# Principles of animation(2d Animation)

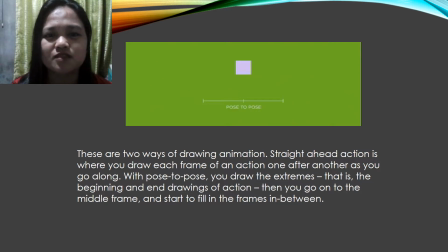245s
Mastering both techniques and combining them is the best approach to being a successful animator because then you can get both structure and spontaneity.
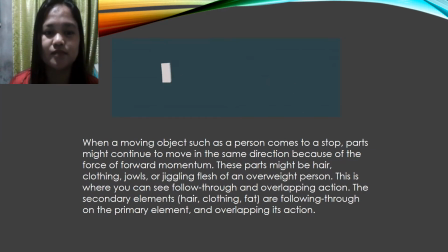262s
Number five is follow through and overlapping. When a moving object such as person comes to a stop, parts might continue to move in the same direction because of the force of forward momentum.
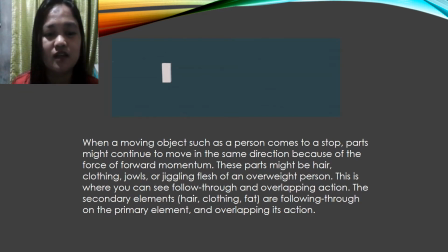276s
These parts might be hair, clothing, jaws, or jiggling flesh of an overweight person. This is where you can see follow through and overlapping action. Follow through can also be described the movement of the primary element though.
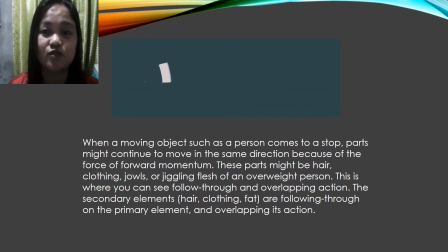292s
If you land in a couch after a jump before standing up straight, that's a follow through.
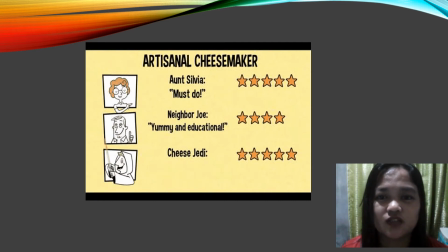302s
Take a look of this example. Watch the sleeves of the Chief Jedi's cloth when he swings his lightsaber. They move with the momentum of the action, but when it's over, the sleeves continue to go before settling to a stop.
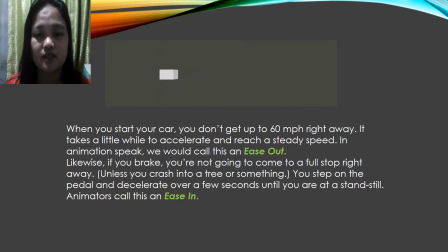321s
Number 6 is slow in and slow out, or what we call is out and is in. When you start your car, you don't get up to 60 meters per hour right away.
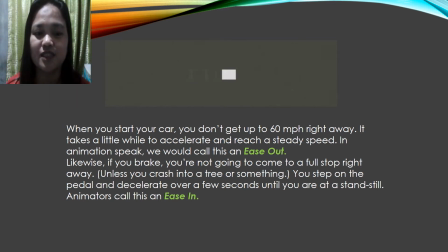336s
It takes a little while to accelerate and reach a steady speed. In animation speak, we would call this an is out. Likewise, if you brake, you're not going to come to a full stop right away, unless you crashed into a tree or something.
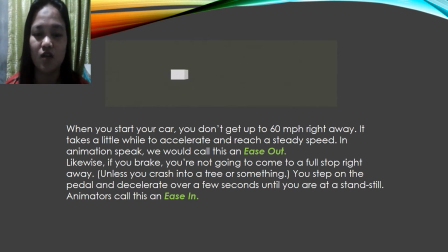353s
You step on the pedal and decelerate over a few seconds until you are at standstill. Animators call this an eased in. In other words, carefully controlling the changing speeds of objects
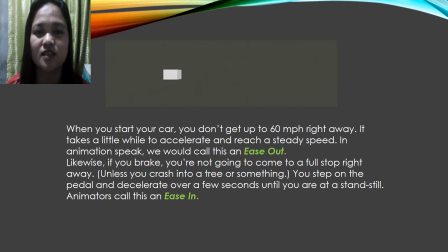369s
creates an animation that has a superior believability.
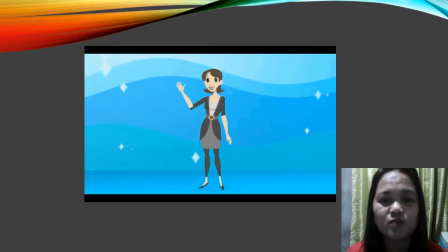376s
Take a look of the example of is in and is out. In this clip, the woman raises her arm slowly at first, but it picks up speed as the motion continues.
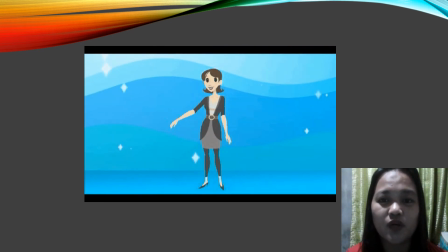389s
The is in, is out technique works to make the action more fluid and realistic.
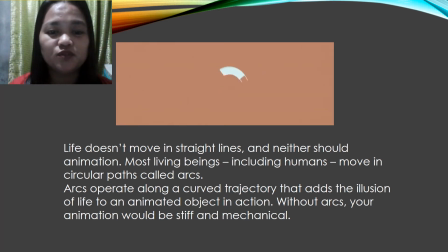398s
Number 7 is arcs. Life doesn't move in straight lines, and neither should animation. Most living beings, including humans, move in circular paths called arcs.
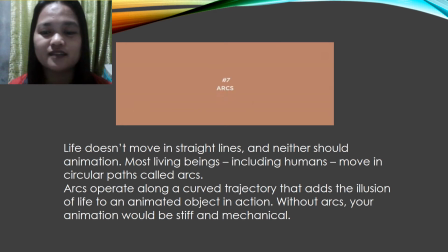413s
Arcs operate along a curved trajectory that adds the illusion of life to an animated object in action. Without arcs, your animation would be stiff and mechanical. In other words, the speed and timing of an arc are crucial.
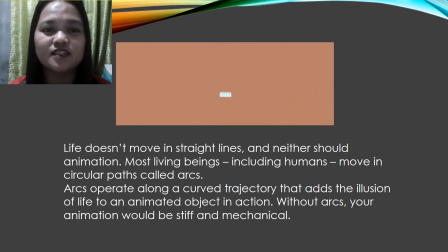429s
Sometimes an arc is so fast that it blurs beyond recognition. This is called an animation smear, but that's a topic for another time.
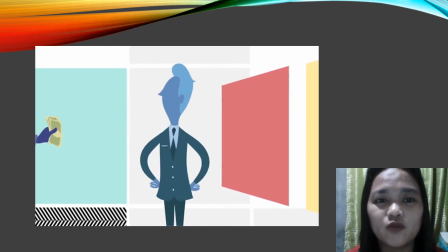442s
The example shown, the man passes the cash along from one person to another by reaching his arms across the frame.
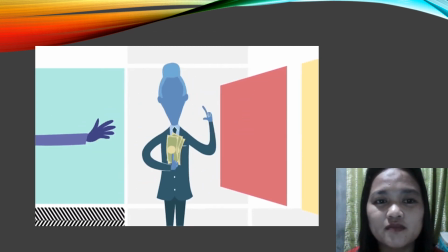450s
At first glance, it may be hard to see the arcs happening, but when it's outlined on the second time around, it's quite obvious. The fluid arcing motion of the arms adds grace to the animation.
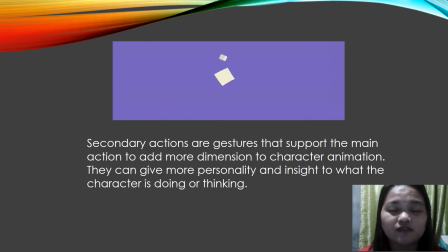467s
The number 8 principle of animation is secondary action. Secondary actions are gestures that support the main action to add more dimension to character animation. They can give more personality and insight to what the character is doing or thinking.
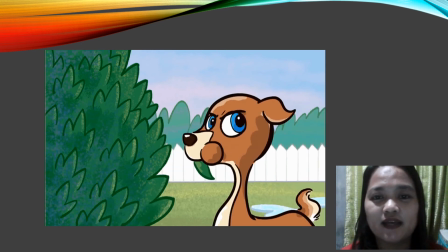488s
In this example, a deer takes a bite of a leaf sprayed with deer pro repellent.